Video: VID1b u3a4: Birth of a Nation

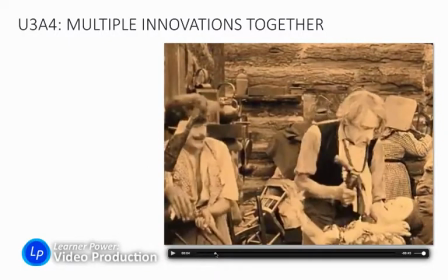(11:34)
He is, in order to protect his daughter from the black people charging to the door, he is going to kill her.
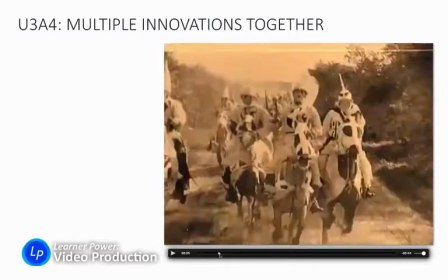(11:42)
He's going to murder his own child to prevent what's about to happen here. And then the Ku Klux Klan is going to come riding to the rescue.
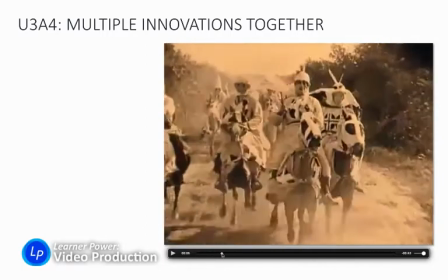(11:50)
Yes, you saw it here, as they charge in on their horses to save the day.
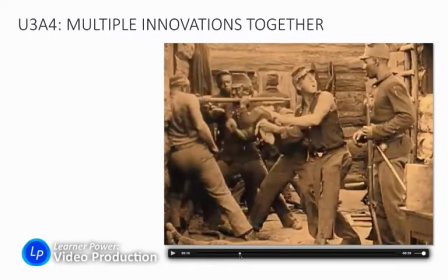(11:57)
And we're going to cut back and forth between the dramatic scenes inside the cabin.
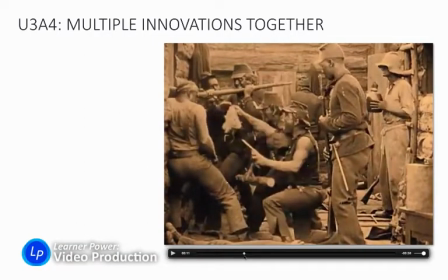(12:01)
Yes, again, these are actually white actors in black face pretending to be black characters.
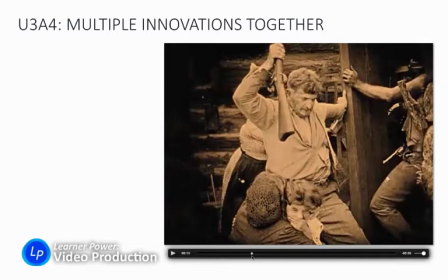(12:07)
Again, here's another family trapped in the same cabin. Watch the progression here. We see the dad holding the rifle butt over his little girl's head,
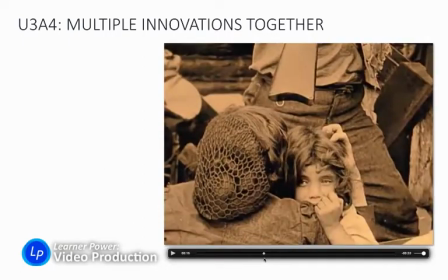(12:15)
and then we cut to a medium close-up of the mother and the little girl with the rifle butt just dangling over her head,
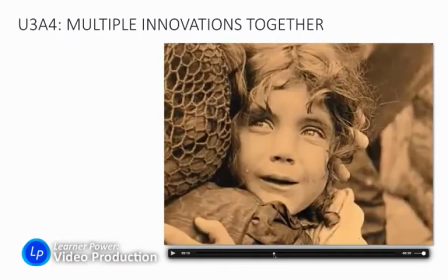(12:23)
reminding the audience just what a precarious situation this is. And just to reinforce the point, Griffiths then cuts to this close-up, this beautiful, disturbing close-up of the daughter's face as she cries in this horrible situation.
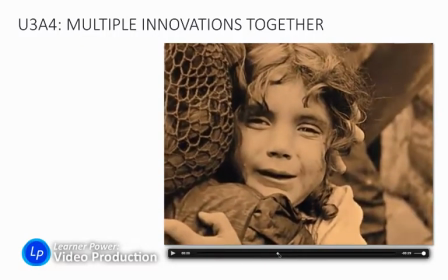(12:36)
And this is a very dramatic, very intense scene.
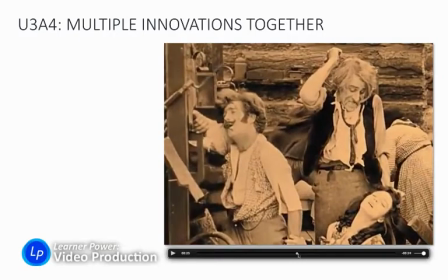(12:40)
And then we're going to cut back and forth between the chaos and the activity and the Klan riding in.
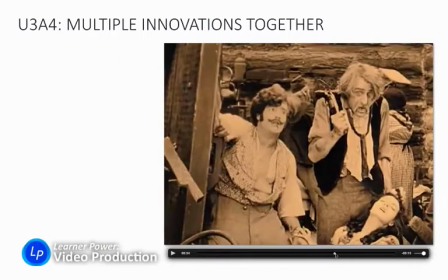(12:46)
One other thing I want to point out, oh, no, I'm going to talk about it next shot. Never mind. Multiple innovations, the same thing.
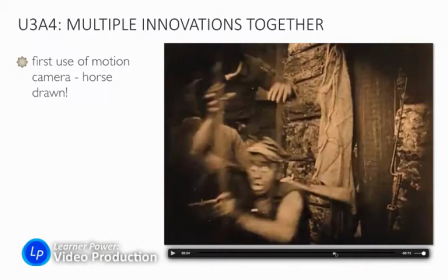(12:51)
So, oh yeah, I am going to talk about it here. This is the first example in history of a moving camera.
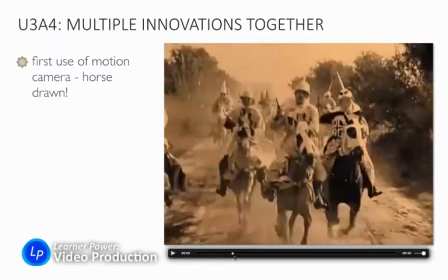(12:58)
Yes, unfortunately, it's when the Ku Klux Klan is riding in, but you might not have noticed it because you're so used to it.
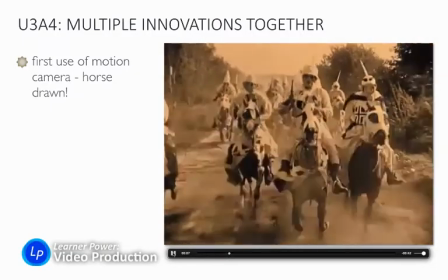(13:04)
The camera is moving. You can see it tracking backwards.
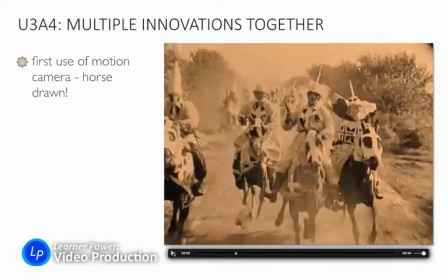(13:10)
Ladies and gentlemen, this is a motion camera on a horse-drawn wagon. Cars haven't been invented yet, so the only way to move a camera, and keep in mind, cameras could be 300 pounds at this point, is to put it on the back of a horse-drawn wagon and move the camera.
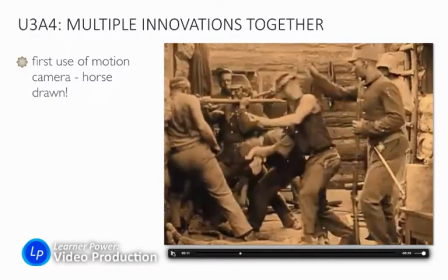(13:25)
So this is so primitive by today's standards, but it invents many of the things we take for granted today,
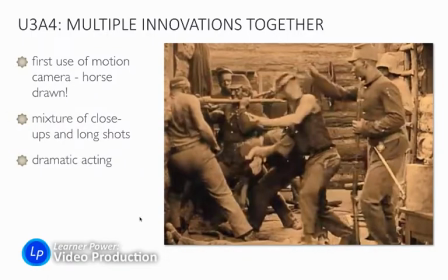(13:31)
such as moving camera, mixture of close-ups and long shots, dramatic acting, stereotypes, the blackface characters.
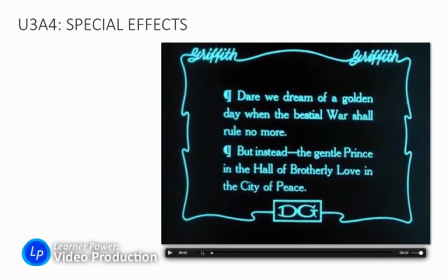(13:41)
And I'm going to show you now a scene from the very end to show special effects. So here's a title card, and then there's the very end of the movie, and look at some of the special effects being used here.
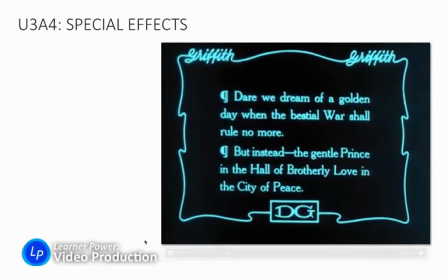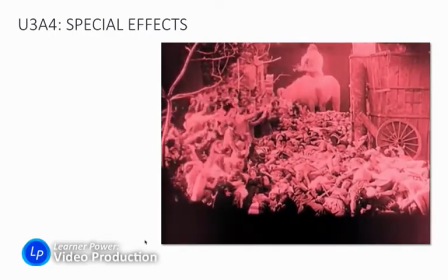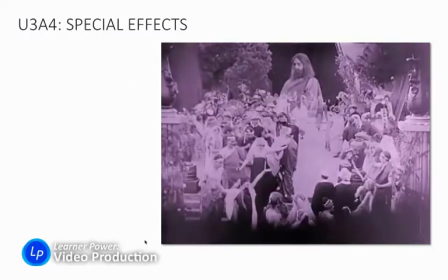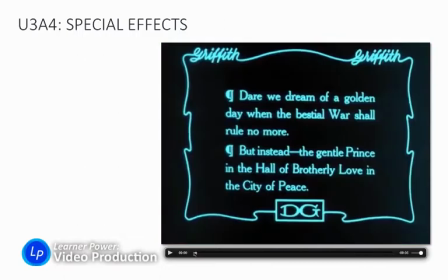(14:17)
Okay, so like this title card said, now we're going to dream of a day when there's no more war and the Prince and the Hall of Brotherly Love and the City of Peace.
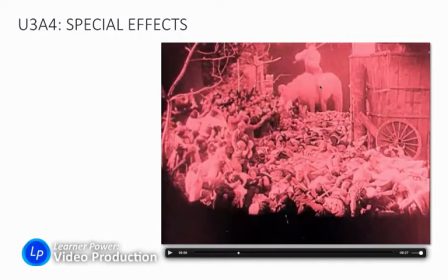(14:27)
So here is a character holding a sword superimposed on top of this big complex picture designed to show the horrors of war, and he's symbolic of war with his sword making all these people suffer. But no, D.W.
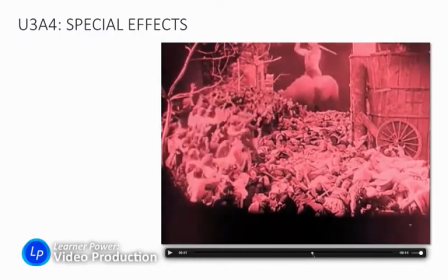(14:43)
Griffith is saying peace will come back after all this horror, after all this bloodshed, and we'll have the Prince of Peace while everyone celebrates in a hall of joy. And notice the contrast between the red, this is dark and scary, versus the blue tint here.
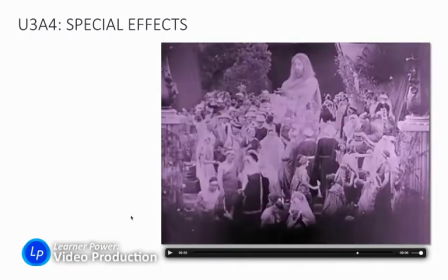(14:58)
Everything is going to be good and peaceful here in the future. This is very early examples of special effects.
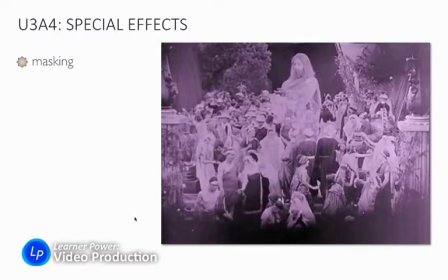(15:03)
We still use techniques today like masking or layering video clips on top of each other, sending complex messages with special effects, using visual imagery to mean not just a literal image.
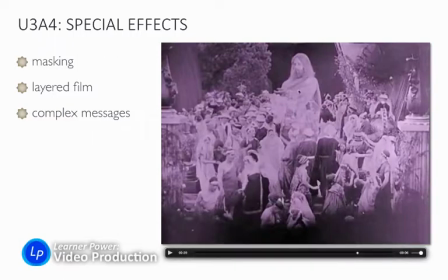(15:17)
This isn't supposed to be literally the Prince of Peace is larger than everyone else.
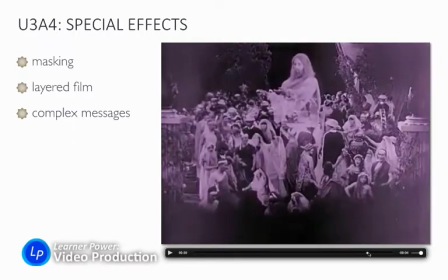(15:22)
No, he's a symbolic figure intended to just create an idea in the viewer's minds of what could be happening here.
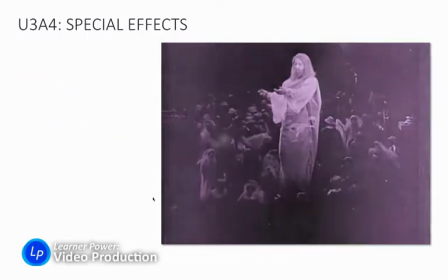(15:29)
Complex messages through special effects. Okay.